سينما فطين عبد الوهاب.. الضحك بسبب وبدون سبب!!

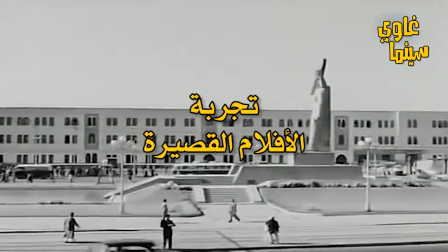وفي اواسط الستينات قدمت السينما المصرية عديد من الافلام عبارة عن 3 قصص او 4 منفصلين عن بعض،
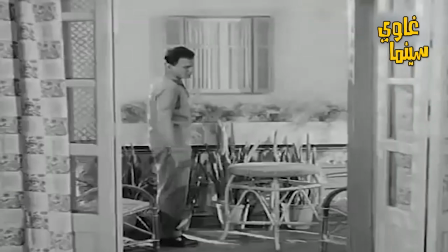كل منهم بتتقدم بشكل مستقل عن التانيين. قدم فاطين عبد الوهاب الحكاية الثالثة في فيلم البنات والصيف عام 60،
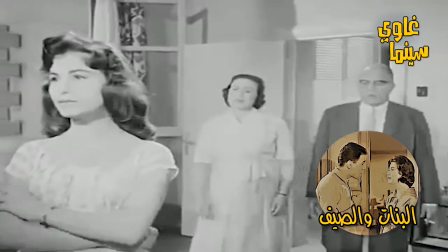واللي كان بطلها عبد الحليم حافظ وسعاد حسني وزيزي البدراوي، ولكن في شكل بعيد شوية عن الكوميديا.
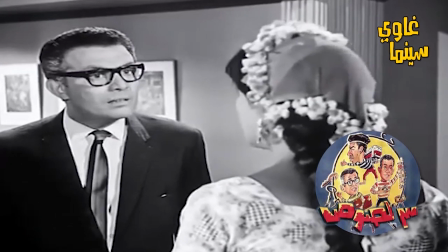في فيلم 3 لصوص اخرج فاطين عبد الوهاب الحكايه الاولى اللي كان بطلها صلاح ذو الفقار وهند رستم.
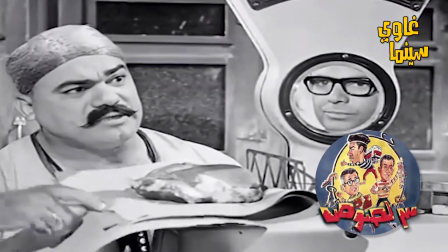التجربه دي مش عارف ليه ما استمرتش في السينما.
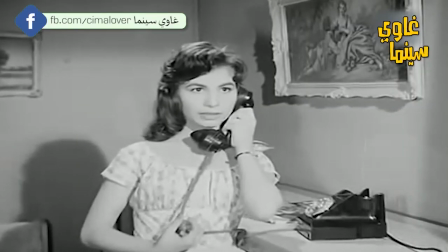بالنسبه لشباب المخرجين من الجيل الحالي، ممكن تكون فرصه حلوه لانتاج فيلم بتكاليف قليله يقدم فيه موهبته للناس بدل من انتاج فيلم روائي طويل.
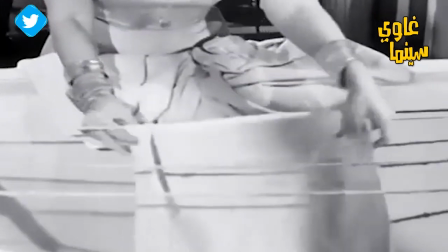السينما المستقله ممكن تقدم افلام كتير ونجوم كتير من ممثلين ومخرجين ومصورين،
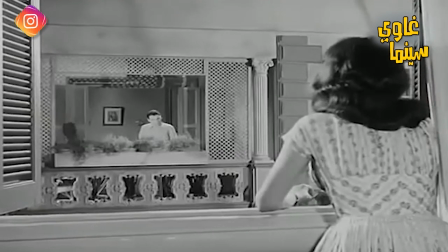وكلما كانت الحكايه حلوه كلما ضمنت كمان الانتشار التجاري في دور العرض وشباك التذاكر.
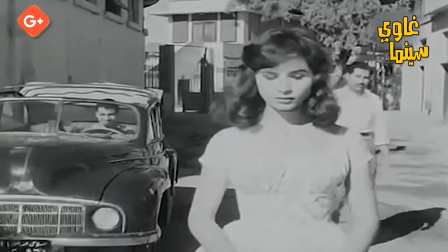الجمهور عنده استعداد انه يتفرج على افلام حلوه حتى لو كان اللي فيها كلهم جيل جديد.
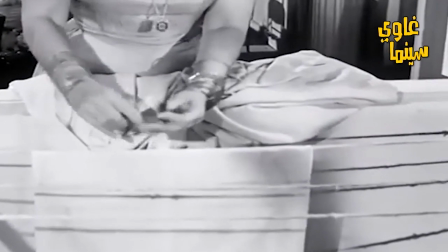يا بنتي الايه، انا كنت بسال نفسي دايما المعلم مدبولي بيعمل ايه بالفلوس اللي بيسرقها دي كلها.
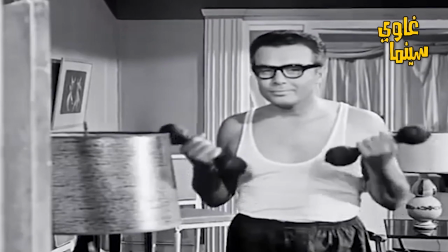دلوقتي بس انا عرفت جواب سؤالي.
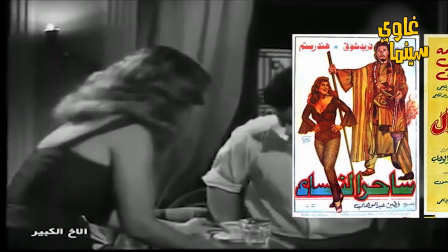وبعيدا عن الكوميديا، قدم فاطين عبد الوهاب عدد من الافلام التراجيديا زي الاخ الكبير عام 58،
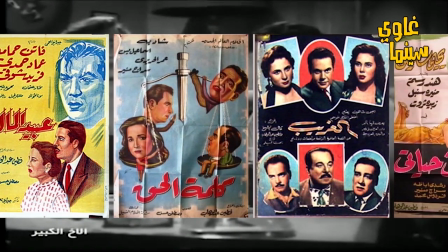والرومانسيه زي الغريب عام 56، نساء في حياتي 57، عندما نحب 67 وغيرها.
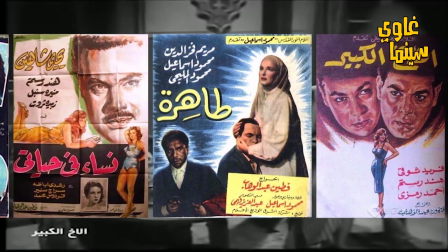الافلام دي ممكن يكون نجاحها التجاري وقتها مش زي نجاح الافلام الكوميديا طبعا،
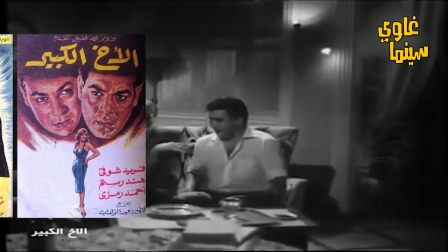لكن ما زالت عايشه معانا لغايه النهارده، بنشوفها على كتير من قنوات الافلام.
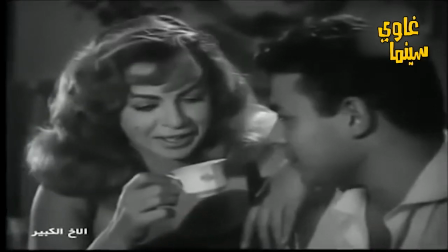وفي يا سيدي واحد من دمك اتمنى لك الخير وعايزك تبقى سيد الناس طويل وعريض.
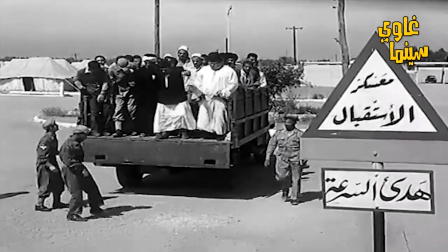ده يبقى عود اخويا.
ولان فاطين عبد الوهاب اصلا كان ضابط في الجيش، قدم لنا عديد من الافلام عن اسلحه الجيش المختلفه،
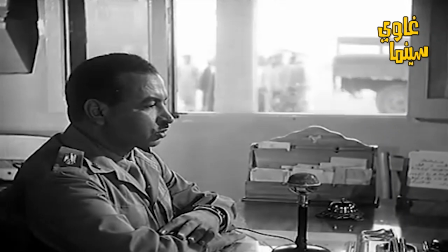المشاة والبحريه والطيران والبوليس الحربي او الشرطه العسكريه بلغه دلوقتي، الى جانب البوليس والبوليس السري.
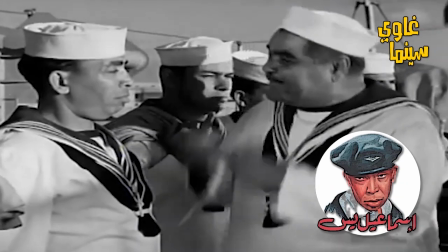ده طبعا كان بمعاونه اسماعيل ياسين واللي كان اشهر نجوم الكوميديا وقتها في
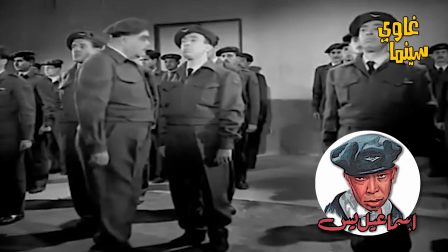سلسله الافلام الشهيره اللي كانت بتحمل اسمه واللي شكل فيها فاطين وياسين ثنائي ناجح.
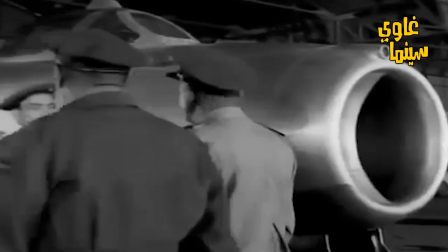الافلام كانت بدعم من الدوله بهدف انها تنقل الصوره اللي كانت بعيده
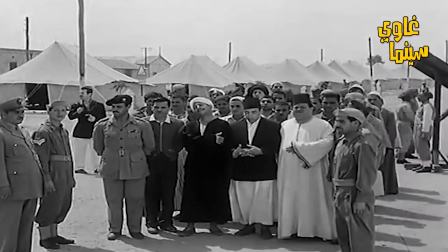عن كتير من الناس من داخل السكنات العسكريه ومعسكرات اعداد المستجدين،
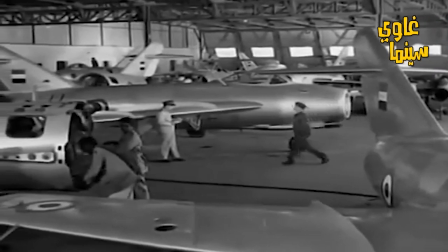من فوق قطع الاسطول البحري او حتى في حظائر اسراب الطيارات المقاتله، المنشات العسكريه اللي كانت بترفع شعار ممنوع الاقتراب او التصوير.
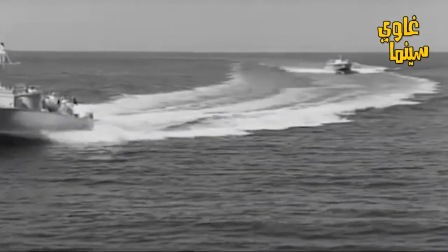فاطين عبد الوهاب تجول بكاميراته جواها بحريه، نقل صوره شبه واقعيه ولكن بشكل ظريف وجديد على المشاهد وتؤدي الغرض بتاعها.
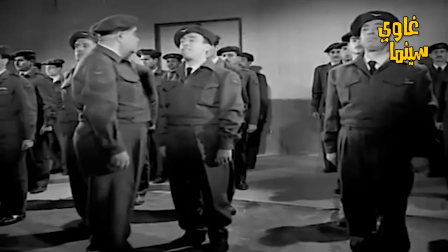كل ده كان بهدف تقريب المؤسسه العسكريه للجمهور في مطلع عهد ثوره 52.
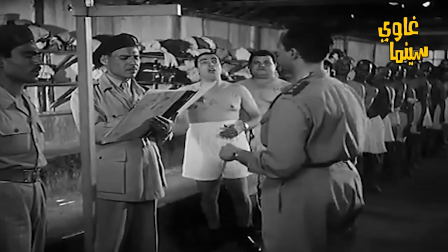وبغض النظر هل الافلام دي حققت غرضها ولا لا، فقصص الافلام دي كلها كانت كوميديه، الجمهور حبها وحفظ مشاهدها،
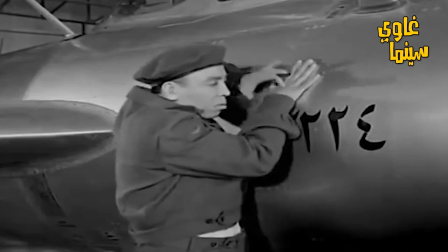ما زال بيرددها باستمرار لغايه النهارده،
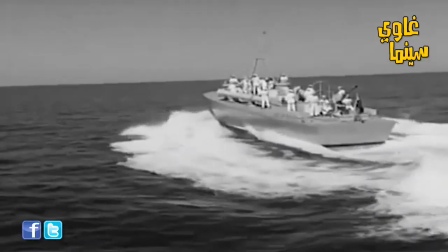الى جانب انها بتحتوي على مشاهد وثائقيه طويله للمنشات العسكريه والقطع الحربيه اللي كانت موجوده في الوقت ده في الجيش.
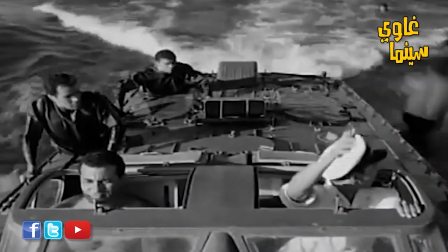بيعرضها فاطين عبد الوهاب وسط الاحداث بدون ما يشعر المشاهد باي ملل.
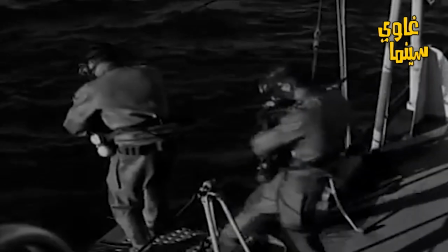هما فين اخوات الضفادع البشريه اللي بيقولوا لنا عليهم دول؟
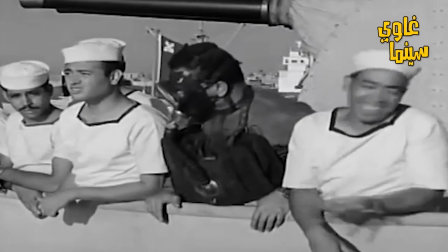تصور يا محمد.
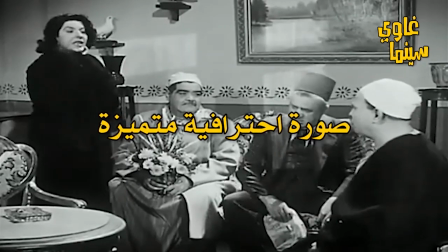وإلى جانب الحبكة الكوميدية الجميلة بيقدم فطين عبد الوهاب في أغلب أفلامه كادرات تدل على مهارته في الإخراج واهتمامه بالصورة.
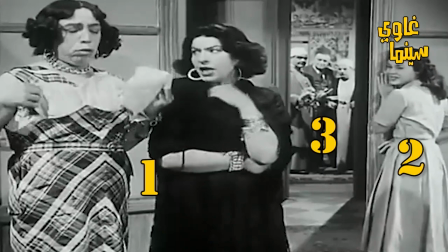بعض المشاهد بنشوف الكادرات فيها ثلاثية الأبعاد، في المقدمة في تفاصيل وفي الخلفية في تفاصيل تانية بتشد عين المشاهد،
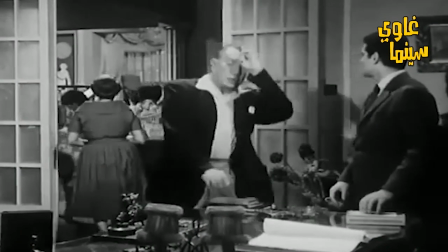وأحيانا بيتحرك بعض الممثلين علشان يفتحوا الكادر ويلفت نظر المشاهد
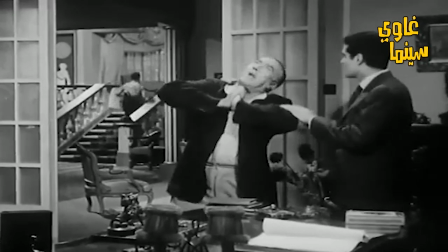للي بيحصل في الخلفية من غير ما المخرج يحرك الكاميرا ولا ياخد منظر تاني.
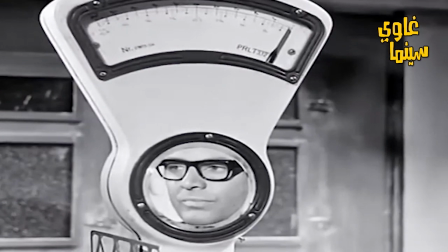أحيانا زوايا التصوير مش بتكون تقليدية علشان تدي إيحاءات معينة للمشاهد،
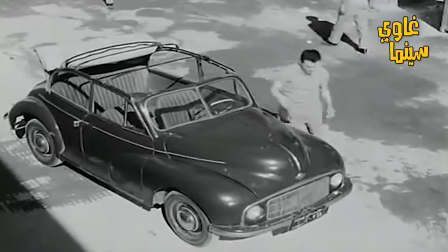في حين كتير من مخرجين الوقت ده كان الكادر بتاعهم أشبه بخشبة المسرح.
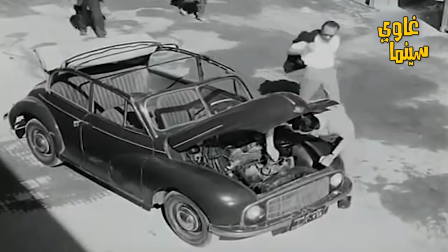كلمنا تفصيلا عن النقطة دي في حلقة المخرج حسن الإمام.